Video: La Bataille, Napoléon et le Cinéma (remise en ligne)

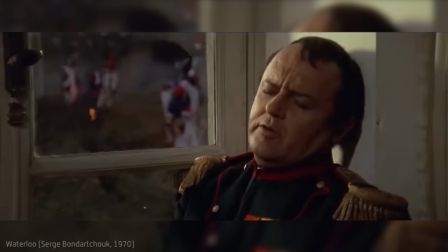Et beaucoup de films se concentrent sur sa figure et représentent le combat à travers les états-majors.
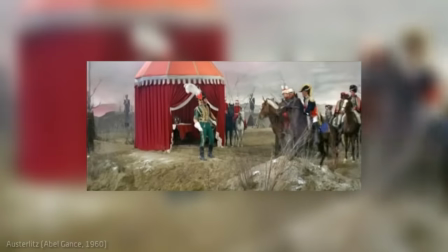C'est effectivement la solution la plus simple, mais également la plus rassurante pour décrire une bataille.
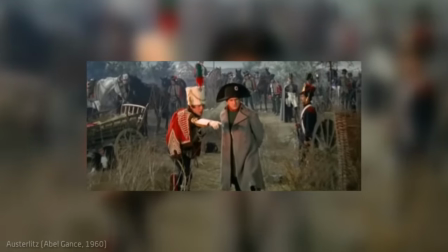Ici Caparelli, protégé par la cavalerie de Kullerman.
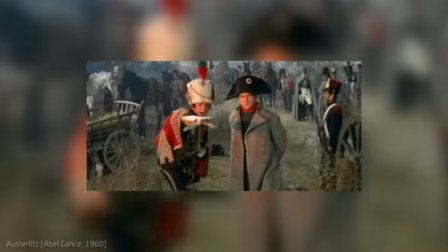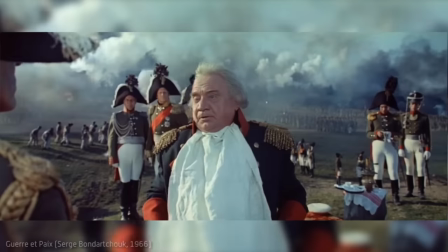Les combats n'y sont que le fruit de la confrontation des volontés des commandants, et, vous vous en doutez, Napoléon a le droit à son lot d'images très variés.
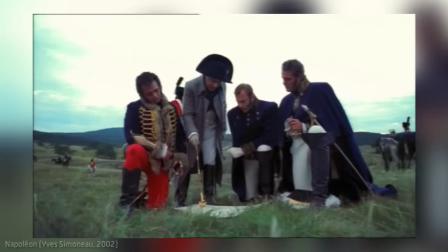Tantôt pédagogue lorsqu'il présente son plan,
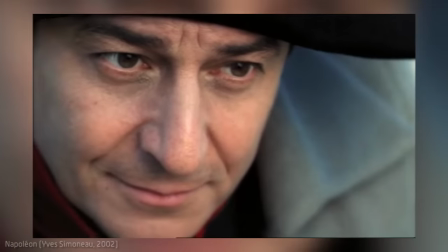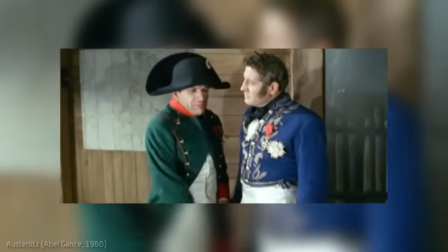colérique par les déceptions dues à des officiers incapables,
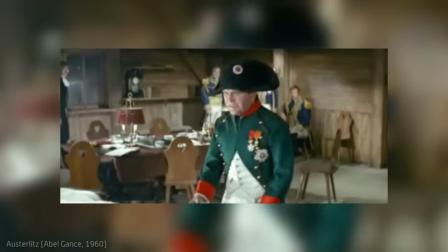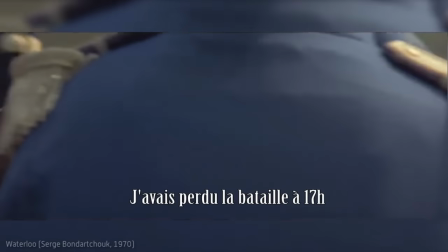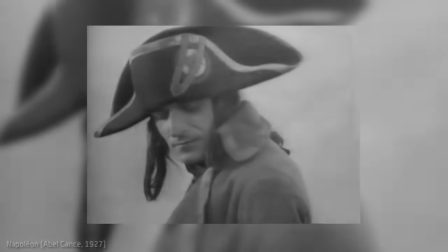En figure paternelle et romantique,
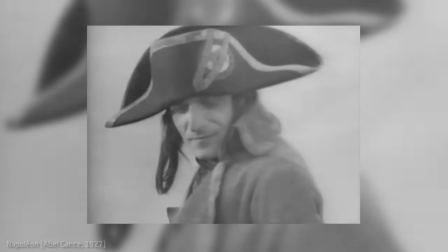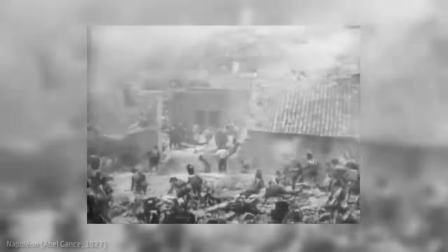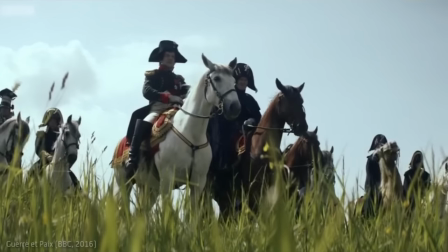généralement il est présenté comme purement génial, et dans les pires écueils en plein contrôle des événements.
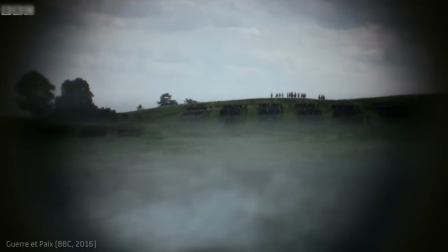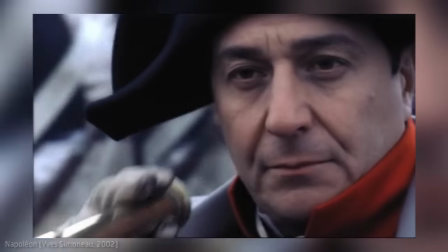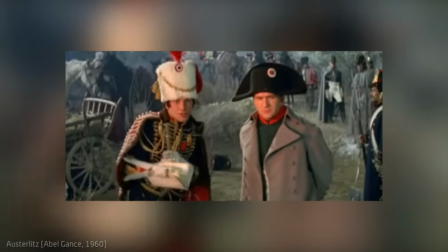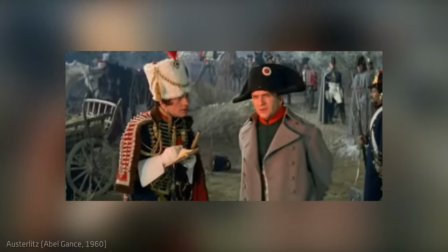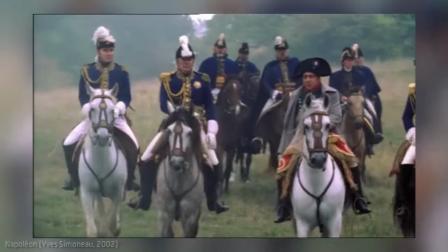Bien entendu, quand on ne centre pas totalement le propos sur Napoléon,
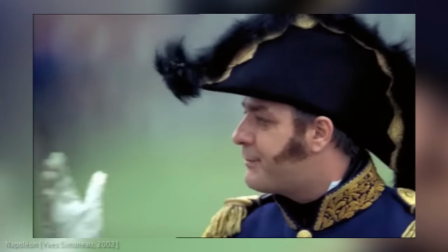ce sont les maréchaux d'Empire et les grands généraux d'état-major pour les autres pays, comme Kutuzov ou Wellington, qui sont caricaturés.
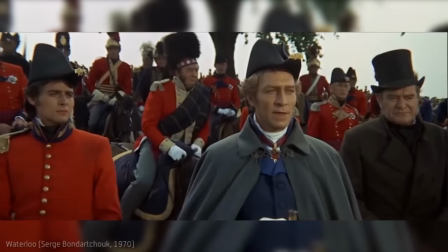Wellington est souvent un homme très propre sur lui et rempli de phlegme.
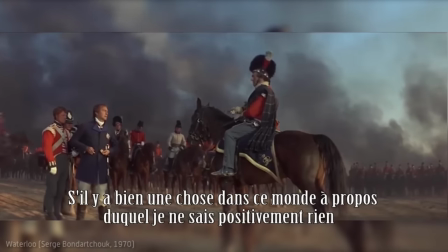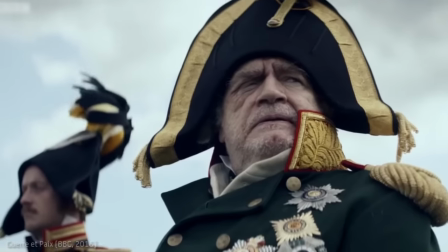Et Kutuzov est généralement le vieux papy temporisateur et peu locasse qui ne se laisse plus impressionné par les événements.
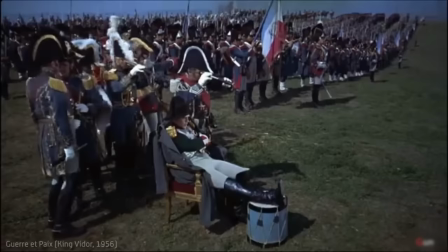Ainsi, les manœuvres des armées, quand elles sont montrées, sont souvent présentées comme les conséquences directes des ordres venus d'en haut.
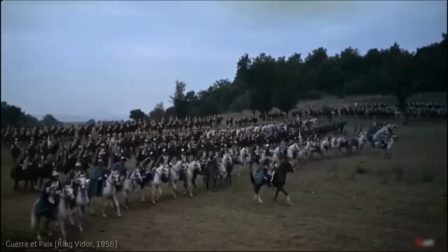Et comme si on jouait à Total War, elles se déplacent aussi facilement que des pantins.
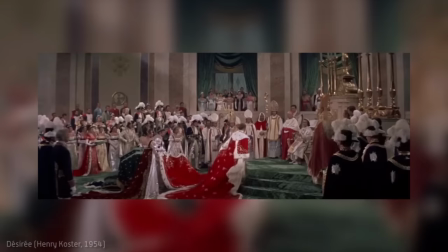Et là, chaque moment important des romans nationaux y passe, et maintes fois repris car soi-disant incontournable pour la mémoire populaire.
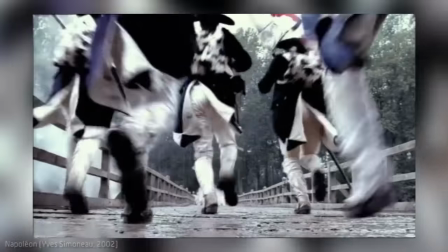Ferrello sans sa charge d'Ello, Arcol sans la charge sur le pont, le dernier carré de Waterloo avec le mot de Cambron, et j'en passe et des meilleurs.
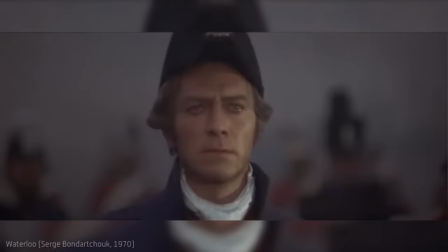Merde !
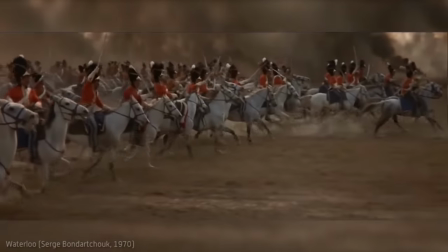D'ailleurs, malgré une surreprésentation des mythes de cette bataille,
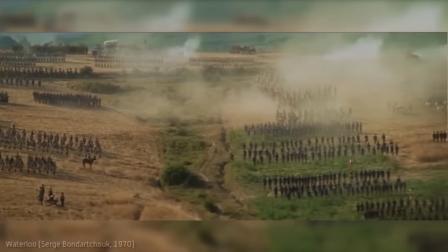dans le genre expliqué et mis en scène dans son récit, le Waterloo de 1970 est celui qui s'en sort le mieux.
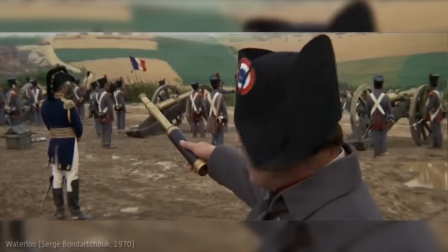Bandarchuk filme l'ensemble comme un triptyque entre Napoléon, le champ de bataille et Wellington.
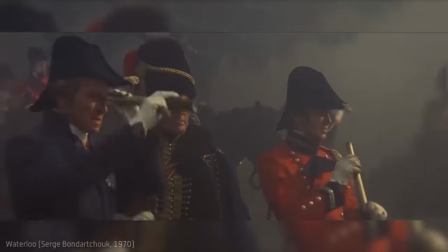Les plans font ainsi un aller-retour entre les états-majors, en passant par les combats pour présenter Waterloo comme une géante partie d'échec,
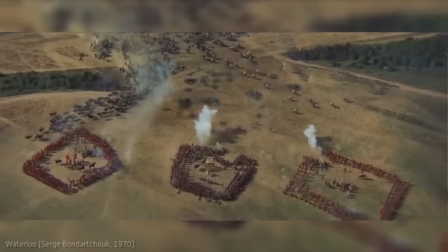où les généraux antagonistes assistent et réagissent immédiatement au choix de leur adversaire.
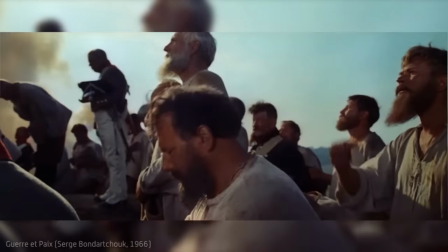Mais ces mises anciennes du récit sont de véritables leurres à laquelle échappe la terrible réalité.
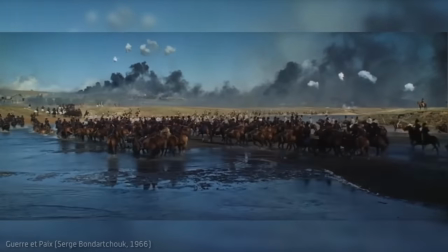Il est impossible de comprendre pleinement une bataille, et essayer d'en embrasser l'ensemble est tant insurmontable que cela peut paraître vaniteux, voire mégalomane.
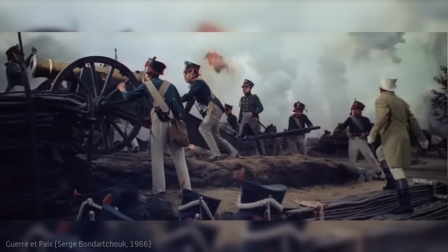La bataille reste un enchaînement de péripéties, de drames personnels, de détails dont seule l'issue globale est intelligible.
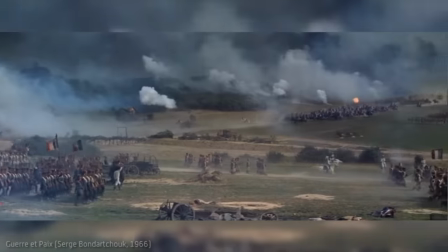Même en prenant le point de vue le plus haut possible, même en suivant les personnages qui ont le plus d'informations, il est impossible d'en comprendre dans son entièreté le déroulement.
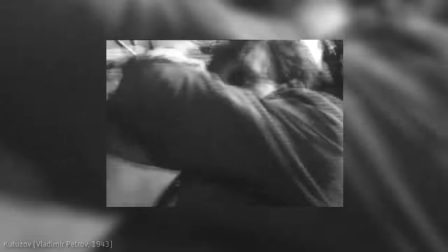Alors il existe un autre parti pris, celui du point de vue de l'homme, seul.
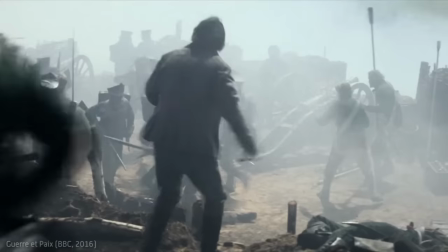L'état-major ne sait pas tout, les manœuvres générales sont difficiles à montrer et ce d'autant plus que la fumée s'accumule.
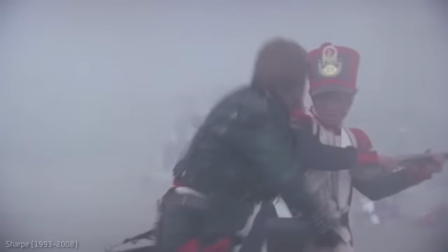Alors finalement autant filmer la bataille vécue par un homme.